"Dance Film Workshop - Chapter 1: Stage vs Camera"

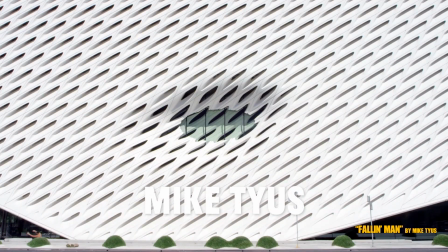They're just adding in a human. It's usually that full body human. It can be a super wide shot where we're really far away.
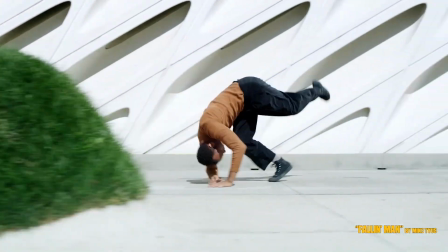We get to see a lot of the landscape, or we just see that person from top to bottom in their surrounding areas.
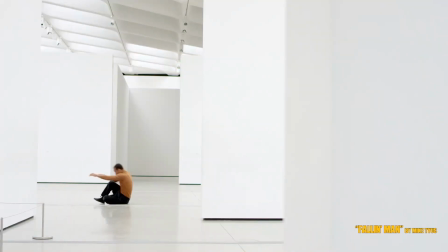I really want to talk about this because technically speaking, a full body shot, which I'm almost categorizing as its own thing, just seeing really that person from top to bottom and as little environment as possible, that is still considered a long shot. Us choreographers, we love to get to see our choreography.
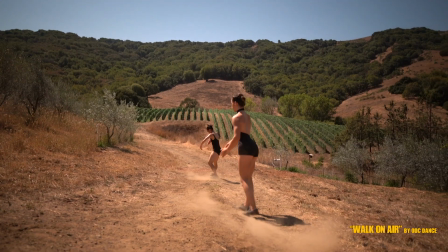We want to see the full thing. We want to see the feet. We want to see the face. We want to see the arms.
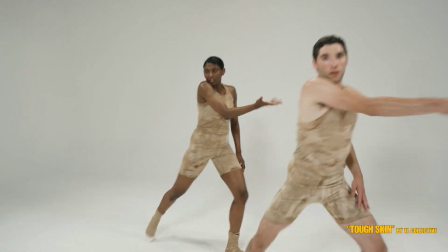And so oftentimes the full body long shot becomes the default in dance.
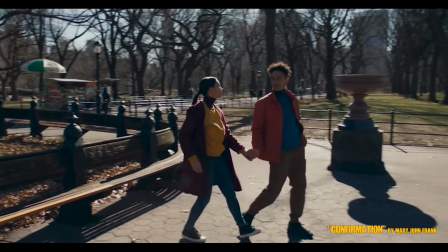I think there are some really, really beautiful examples where it is used a lot, like this one, Confirmation by MJ.
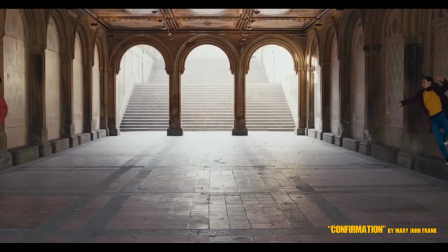But what I want you to recognize in watching this is that as much as we get to see the dance and the dancers,
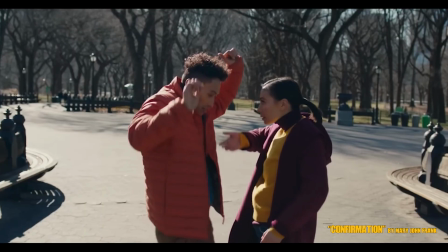we also get to see a whole lot of landscape.
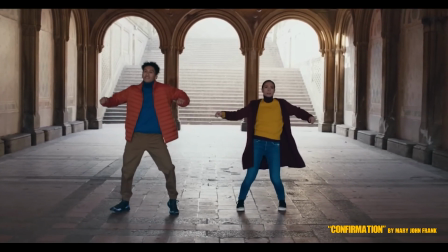So it becomes really important to understand what the relationship is between the dancers and the landscape as it's shifting and as it's changing.
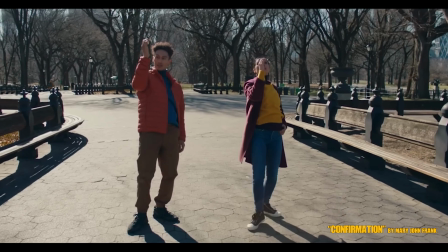That is a huge component in what we're taking in as audience. Our bodies are vertical and film is horizontal. The medium shot. In more classic filmmaking, this is considered the personal shot.
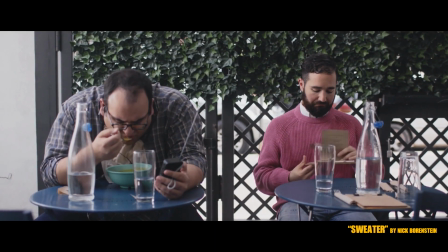It is done with a 35 or 50 millimeter lens, if that means anything to you.
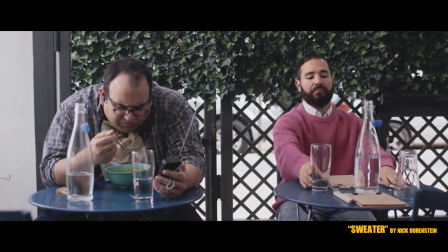It is the shot that helps us behind the camera feel like we are in the
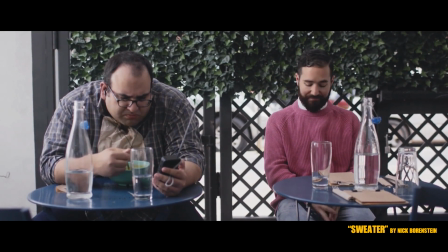room with that person at a distance that feels like we can have a conversation with them.
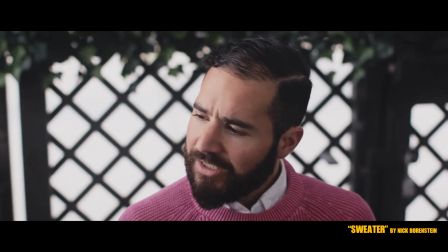Do you like my sweater?
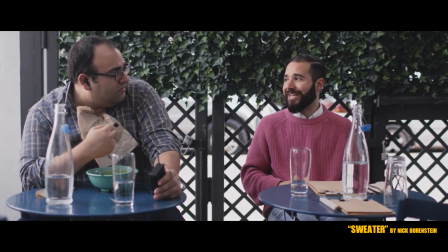And that's why this is the shot that's used for interviews, it's used for talking head, it's also used for conversations between characters. It allows us to see the action, but it also really allows us to see the face and the emotions. In dance filmmaking, I think the medium shot has a whole lot of potential.
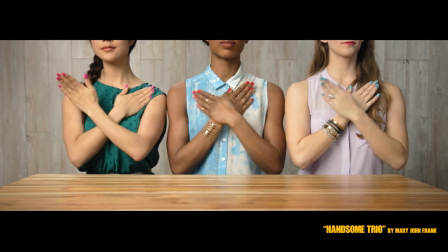Handsome Trio by MJ. The medium shot is from the torso up, and you see that here,
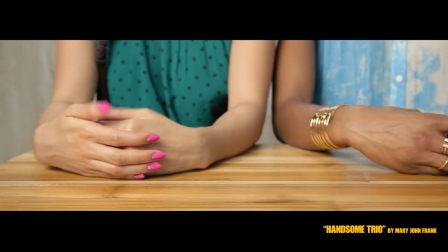but you see a little bit of a twist on it because our focus is not on the face, our focus is on the hands.
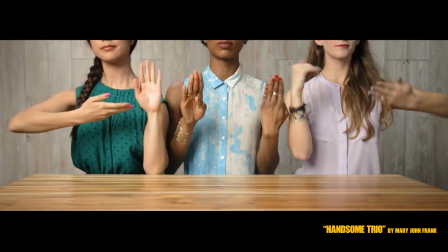So this medium shot cuts off the top of that face so that we know what we're focusing on,
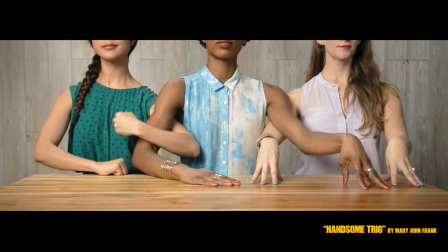and we get to see the expressiveness that's happening here in the hands.
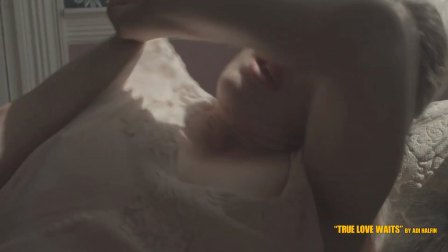And I think that this kind of talks to dance in general. We are not just emoting from our face, we're emoting from our whole bodies.
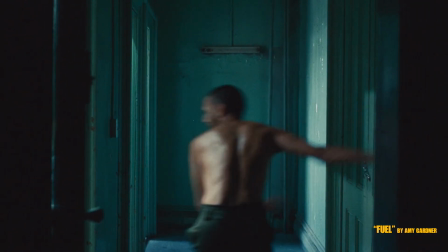So our medium shot does not have to be about the face.
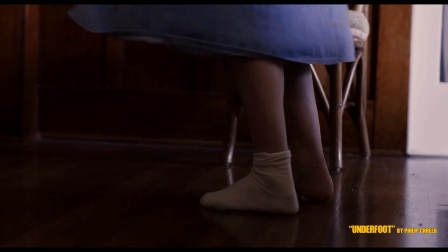Underfoot. One of those dance films that for me kind of changed my perspective on what is possible and what is exciting in dance film.
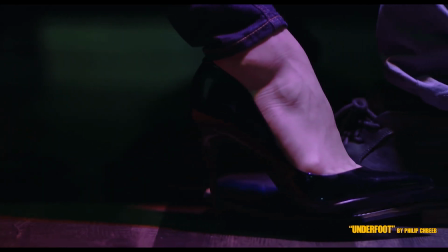It's a medium or close-up shot of only the feet the whole time.
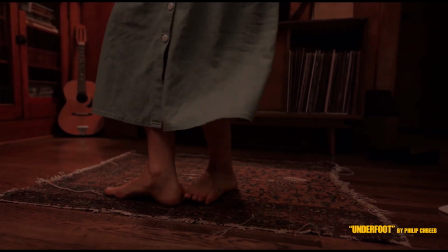And how gorgeous and expressive are Mackenzie Dustman's feet. Oh my God, it's so cool. That's, that's dance for you right there. Dance has a lot of feet and it's gorgeous. Doesn't have to be a fetish. It's just damned cool. So I think it's important to remember that as much as we want to learn the art of filmmaking, right? This is a moment when as dance filmmakers, we get to do something a little bit different. The close-up.
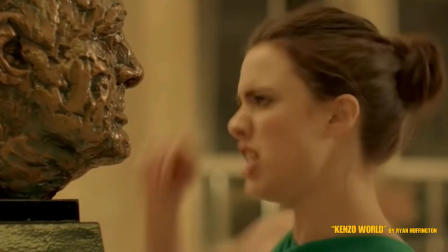The close-up is about highlighting a specific emotion or action. I think in classic filmmaking, oftentimes this becomes the thing that gives you away if you're a new filmmaker.
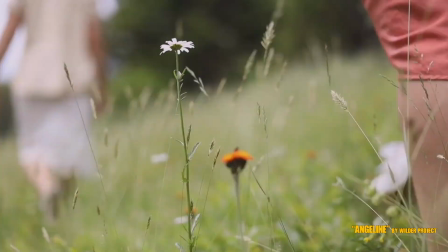It's something I was really scared of for that reason because it can be overused, but here's some really beautiful examples of how it's used perfectly.
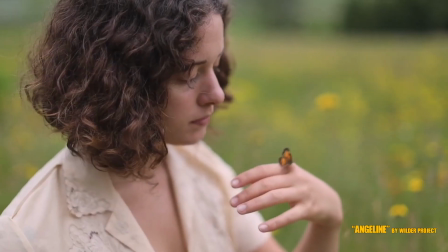The first one I want to point out is by Wilder Project.
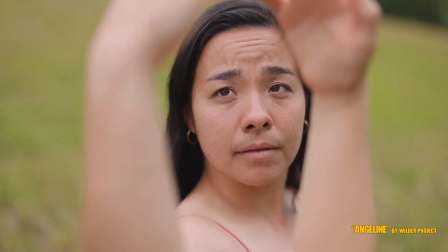And this is a relationship between two people that is very intimate and soft.
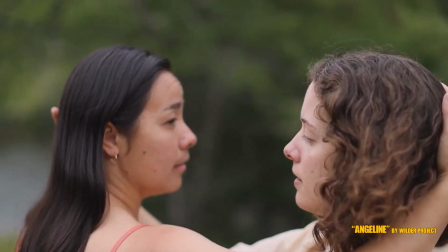And that's what we feel when we have all of these opening kind of montages of close-ups and close-ups between the dancers.
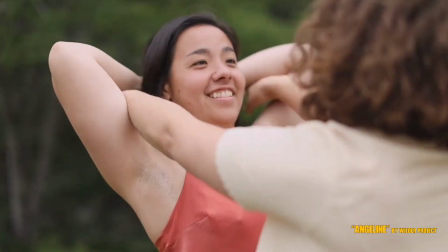We feel that intimacy. We feel like we're right there with them.
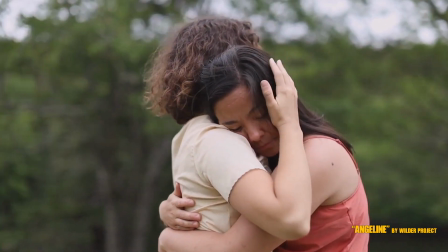It almost feels like a point of view in some ways because it's so, so incredibly close.
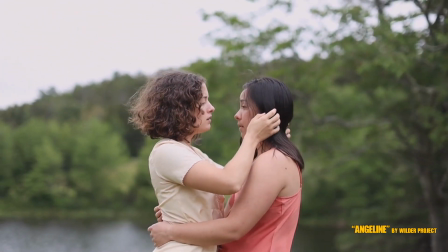It's really beautiful.
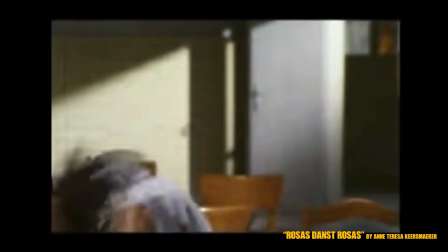Rosas, forgive me for the poor quality of this, but this is a really, really classic film.
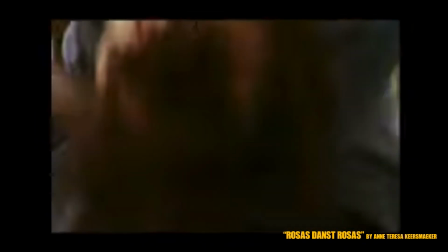You should definitely go watch it. And it's really nice the way that they use close-ups here again, right?
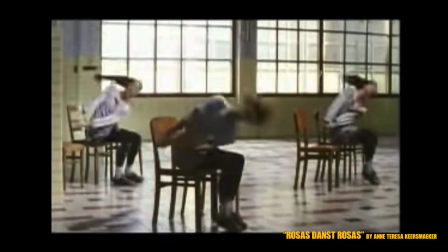It's very intimate. It's almost shocking.
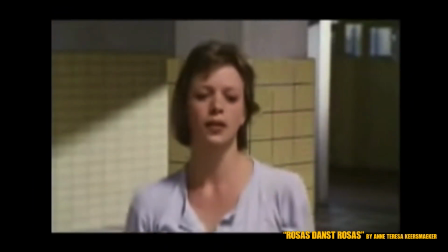It both goes into kind of where the action is right there in that moment of the dance, but also is kind of startling.
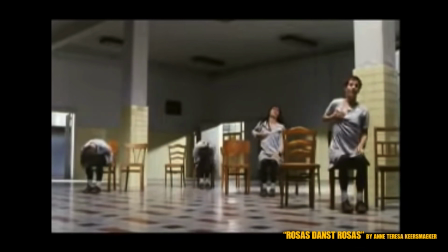And it's just, pinpoint perfect. The next couple, I'm gonna kind of bunch together. When it comes to classic filmmaking, these become different shots that you definitely wanna use. I think for dance films, these all just kind of become unusual. You wanna capture as many of them as you can, in my opinion. First one is the over-the-shoulder shot. This one is used typically for conversations.
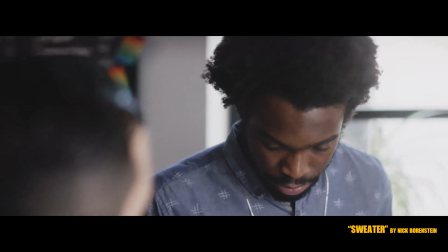Can I get you something? Yeah, let's get a coffee. Okay, that'll be $9.
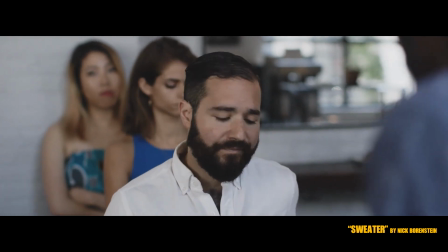$9?
So you'll see it in dance films like Sweater, where there's a strong narrative and there's a little bit more classic
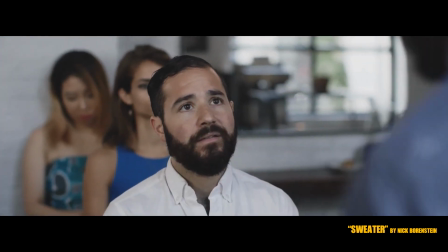filmmaking happening here until we kind of get into the world of the dance and then we kind of come back again.
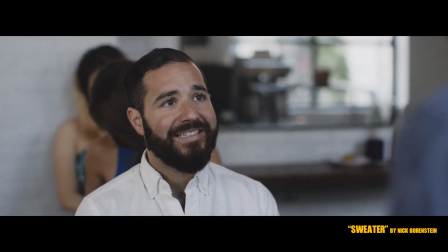But you're having a conversation. You're establishing eye line between the two characters and you're getting to see them.
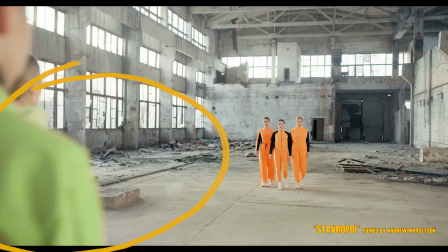In this other film, Stavropol by Andrew,
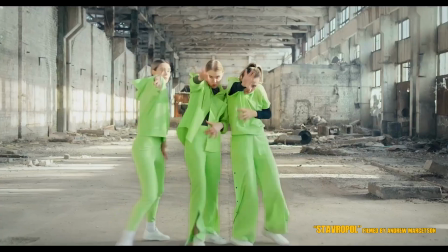we also get to do an over-the-shoulder moment that becomes really exciting because these two groups are having a dance-off. They're having a conversation with the dance, so the over-the-shoulder absolutely makes sense and it's really exciting. It's good to remember that also over-the-shoulder is establishing a connection between two things. So it doesn't have to be between two people, it can be between a person and an object or a person and a place as well. Point of view means getting a shot that is meant to represent what the character sees.
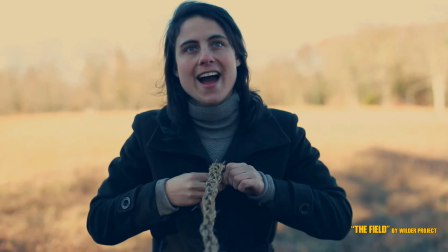Again, pretty common in typical filmmaking, a lot less common in dance making,
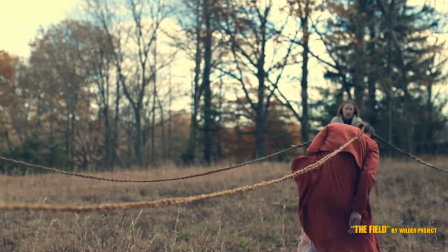but I think that this can really add to the narrative of getting inside of the character if that's something that you want,
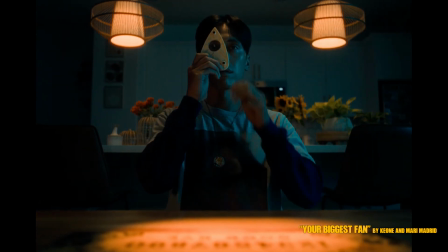and that's used really, really well here in Your Biggest Fan.
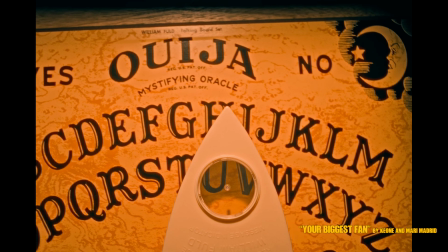They also, in this film, do a really, really awesome job of filming from many, many different angles.
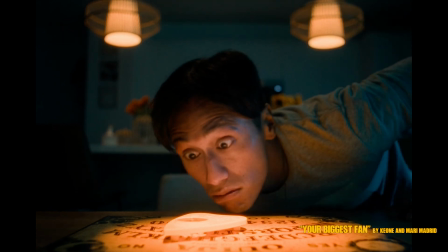Not just that point of view, but getting to see that Ouija board clip come down and we see dancing through that.
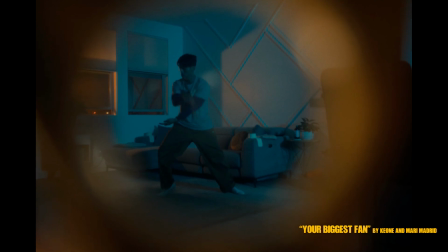It's just a really beautiful artistic moment.
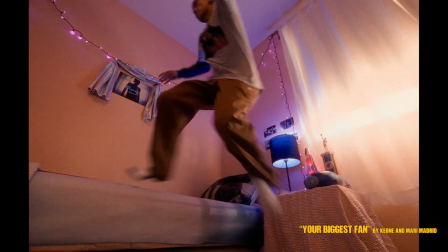At the beginning of this film, you see a shot where the camera is underneath you watching that dancer, that character jump over.
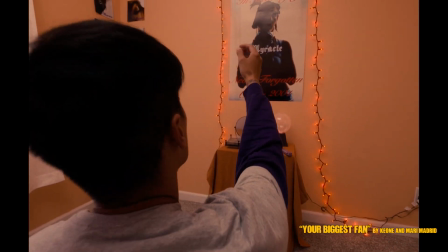You're having a really nice long gimbal shot where you get to have a moment capturing that dancer in the mirror.
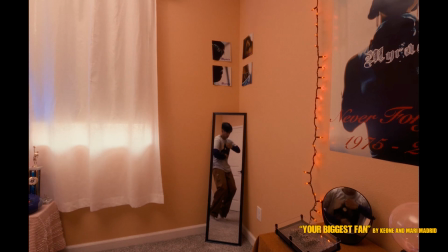There's a lot of really cool and exciting and unusual angles happening here. And so I really highly
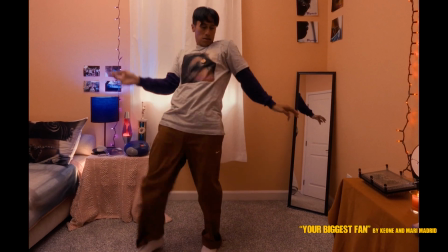encourage you to get the camera places where our bodies couldn't fit. I think that this, again,
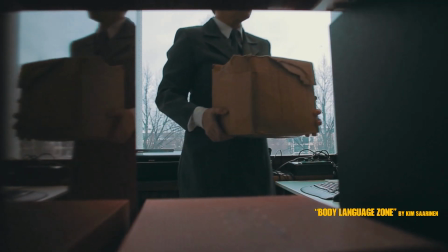verges into that space of getting to do something on camera that you wouldn't be able to do in a theater.
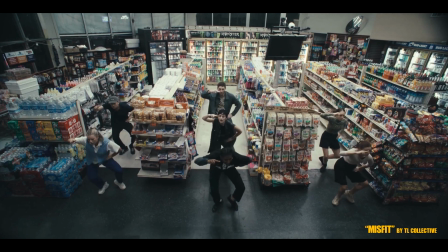We wouldn't be able to get up really, really high and then get down really,
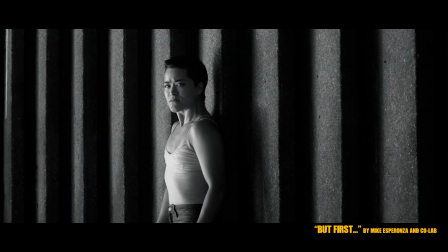really low and then get into the perfect spot for visual illusion. But these are all things that we can do in dance film back to back to back to back that can heighten our creative exploration in this space.